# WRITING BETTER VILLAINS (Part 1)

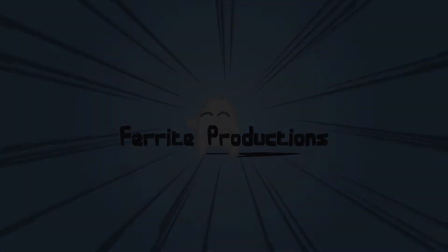(0:01)
For millennia, human beings had been writing antagonists for their heroes to stand against.
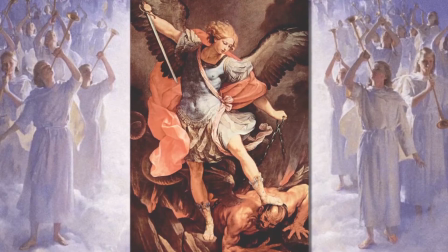(0:06)
Just as the hero embodies the pinnacle of virtue and righteousness, so their villain had to encapsulate the essence of evil and sin.
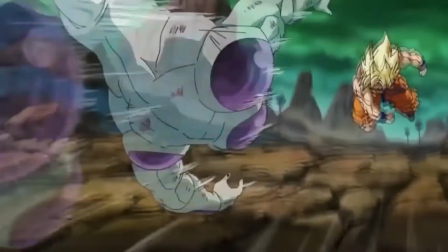(0:14)
However, as cultures evolved and heroes and villains came to clash over and over again,
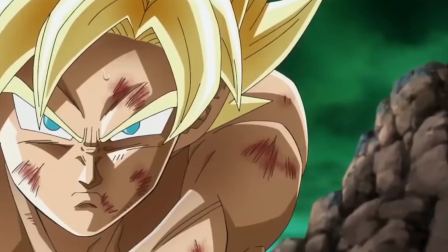(0:20)
new dynamics began to form between the protagonists and antagonists that helped the classic narrative evolve.
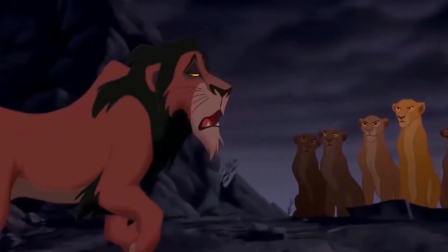(0:26)
Villains grew into a spectrum of demons, gods, mortals, monsters, and madmen.
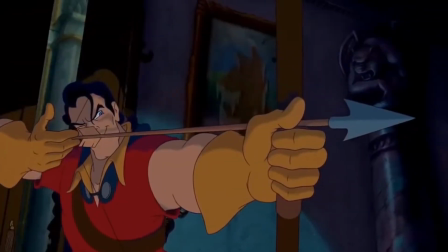(0:31)
Villains became as likely to be a charming prince as they were to be a deadly dragon.
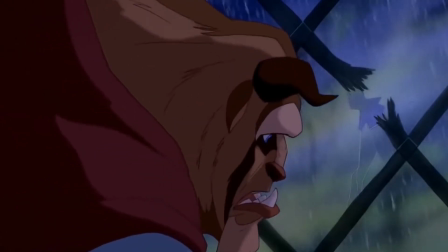(0:37)
However, the through line remained, a thread that connected many of the greatest villains throughout time.
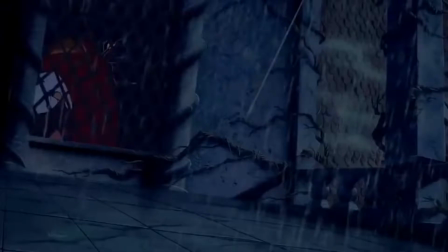(0:42)
So our question today is, what makes a great villain?
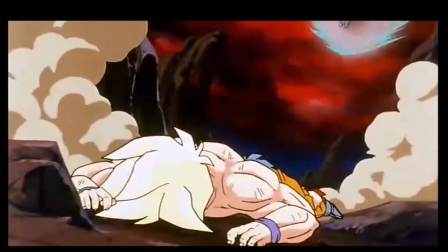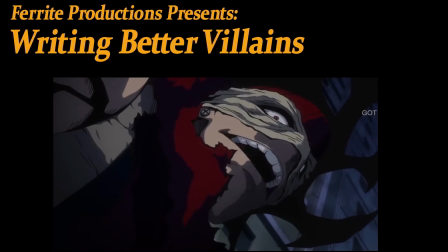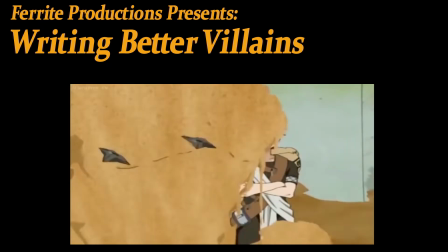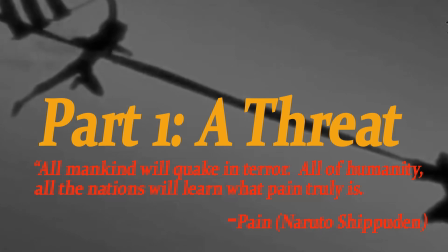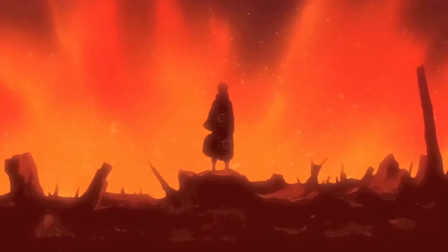(1:13)
A villain needs to bring up some basic questions to the audience before anything else.
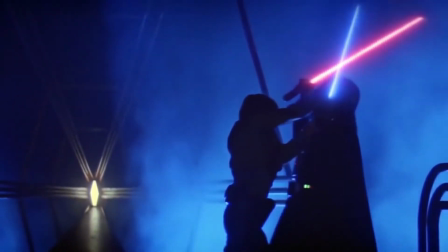(1:18)
Namely, how will our hero win? What could halt this unstoppable force? A villain should be a threat before anything else.
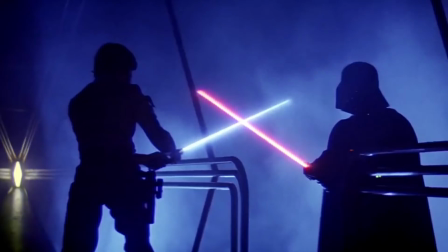(1:26)
Having a villain that inspires no dread or fear gives the audience no sense of stakes.
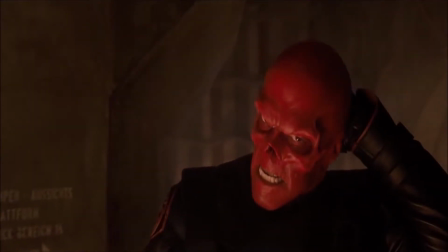(1:31)
Whatever schemes the villain sets out to do, he needs to be able to accomplish it effectively.
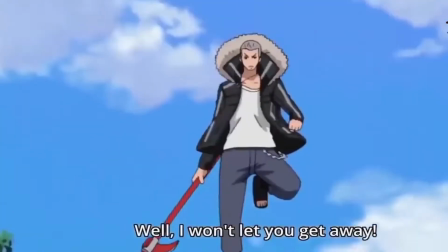(1:36)
One of the best examples of this is the Akatsuki from the Naruto and Naruto Shippuden franchise.
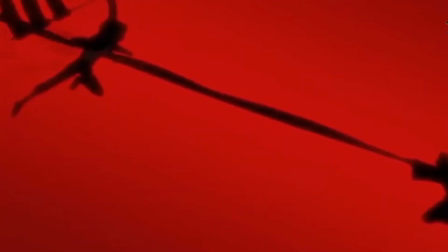(1:41)
The Akatsuki are a master class in introducing villains and establishing them as a threat.
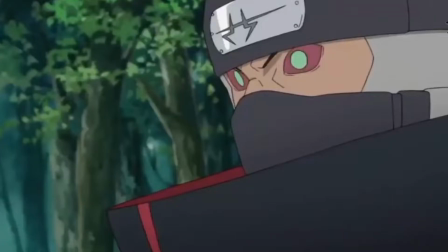(1:46)
I can't speak enough praises about how Kishimoto instantly sets up the Akatsuki as a legitimate threat and
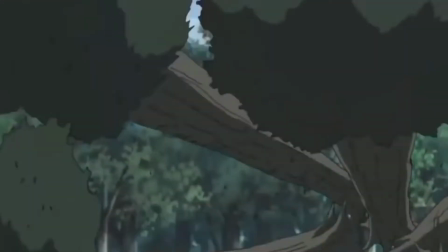(1:53)
proceeds to make every one of its members appear devastating to the heroes without making the others appear weak or inconsequential.
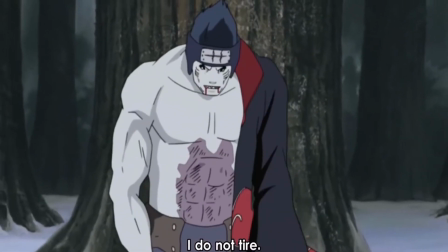(2:01)
Each member of the Akatsuki is introduced on a team where one member has an intimate connection with the plot or setting.
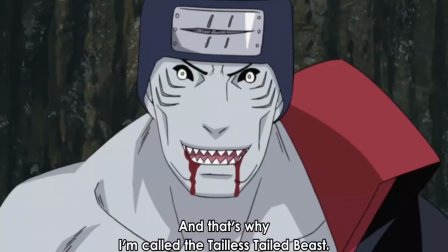(2:07)
Spoilers ahead.
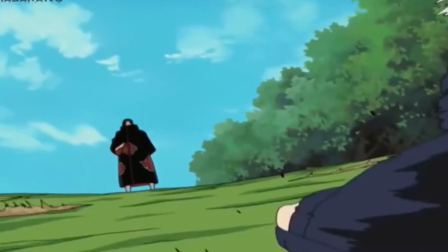(2:08)
Itachi arrives as the destroyer of one of the Leaf Village's most prominent clans and the target of revenge for naruto's best friend sasari comes to the
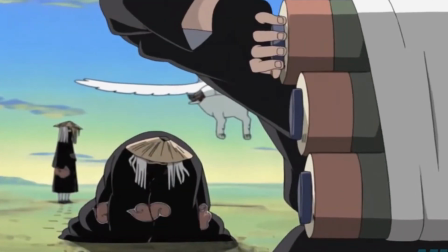(2:17)
sand village as the greatest of their puppet masters and the killer of their strongest leader kakazu shows up in the story as a head hunter planning to
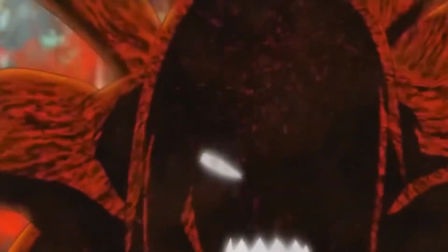(2:26)
kill one of the leaf village's strongest ninja pain reveals himself to be the main character's sibling disciple who trained under his master over
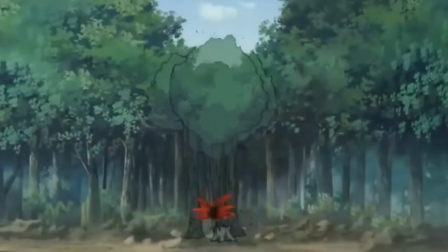(2:34)
a decade ago each one of these is established with a fight or a feat demonstrating their power hitachi takes down Kakashi,
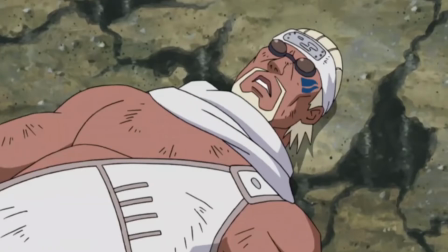(2:42)
Kisame defeats Killer Bee, Sasori beats Kankuro, Deidara captures Gaara,
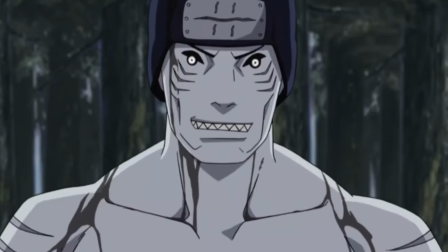(2:48)
Hidan and Kakazu kill Asuma and a number of powerful enemies, and Pain kills Jiraiya.
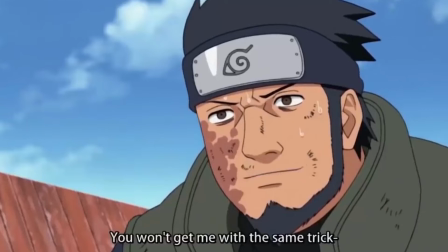(2:53)
Each of these fights is set up to establish the villain's strength against a well-established protagonist.
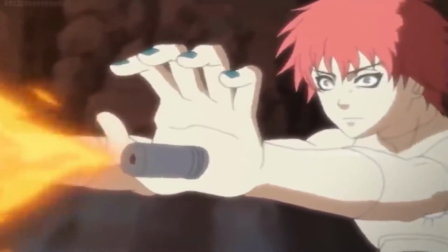(2:59)
This way the audience is able to recognize the situation their hero is in, taking on these bad guys.
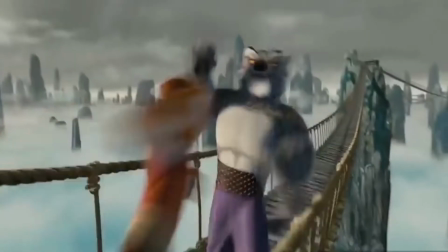(3:06)
Think about other films and shows that use this trick. Tai Lung takes down the Furious Five and Shifu before he fights Poe.
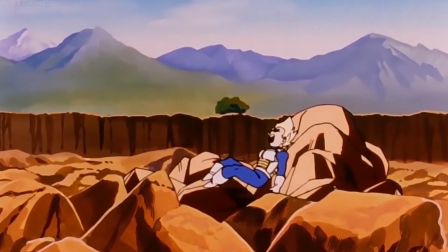(3:14)
Everyone in Dragon Ball Z beats up Vegeta before they fight Goku.
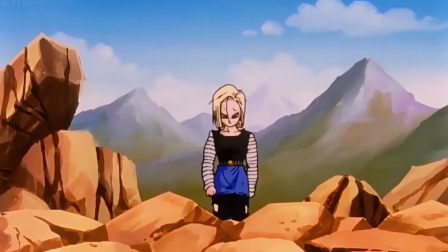(3:18)
It's classic setup to have an auxiliary protagonist fall to a villain as an easy way to establish the stakes in taking on this bad guy.
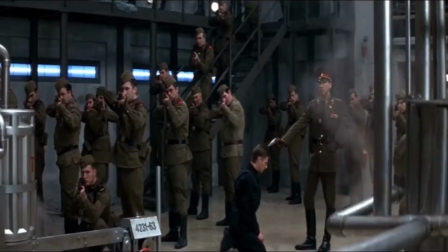(3:27)
But there are other ways to accomplish this. For instance, having a villain control a large organization or a powerful weapon is another way to establish a threat.
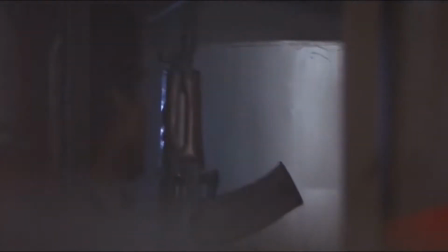(3:35)
The Bond villains do this all the time. A powerful organization works in the shadow, Bond sneaks in and discovers their leader.
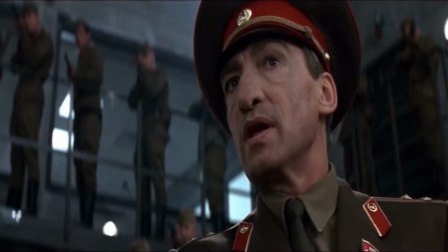(3:43)
The writer doesn't have to establish the villain's power because we already know how strong the organization and its members are.
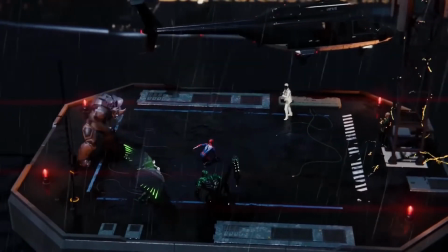(3:49)
Comics often use this form of team-ups, where a brainy villain, who may not be physically powerful,
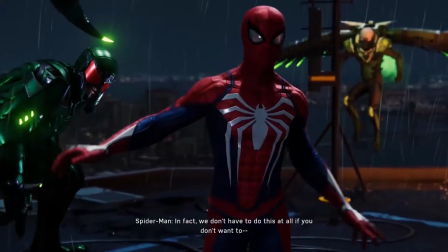(3:55)
is able to orchestrate a team of established bad guys to do their bidding. Lex Luthor, Vandal Savage, Doc Ock, and Gorilla Grodd have taken in this position.
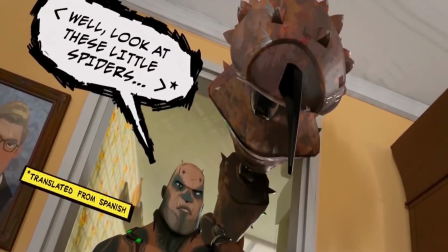(4:04)
This relies on the other villains already being established as threats to the hero on their own.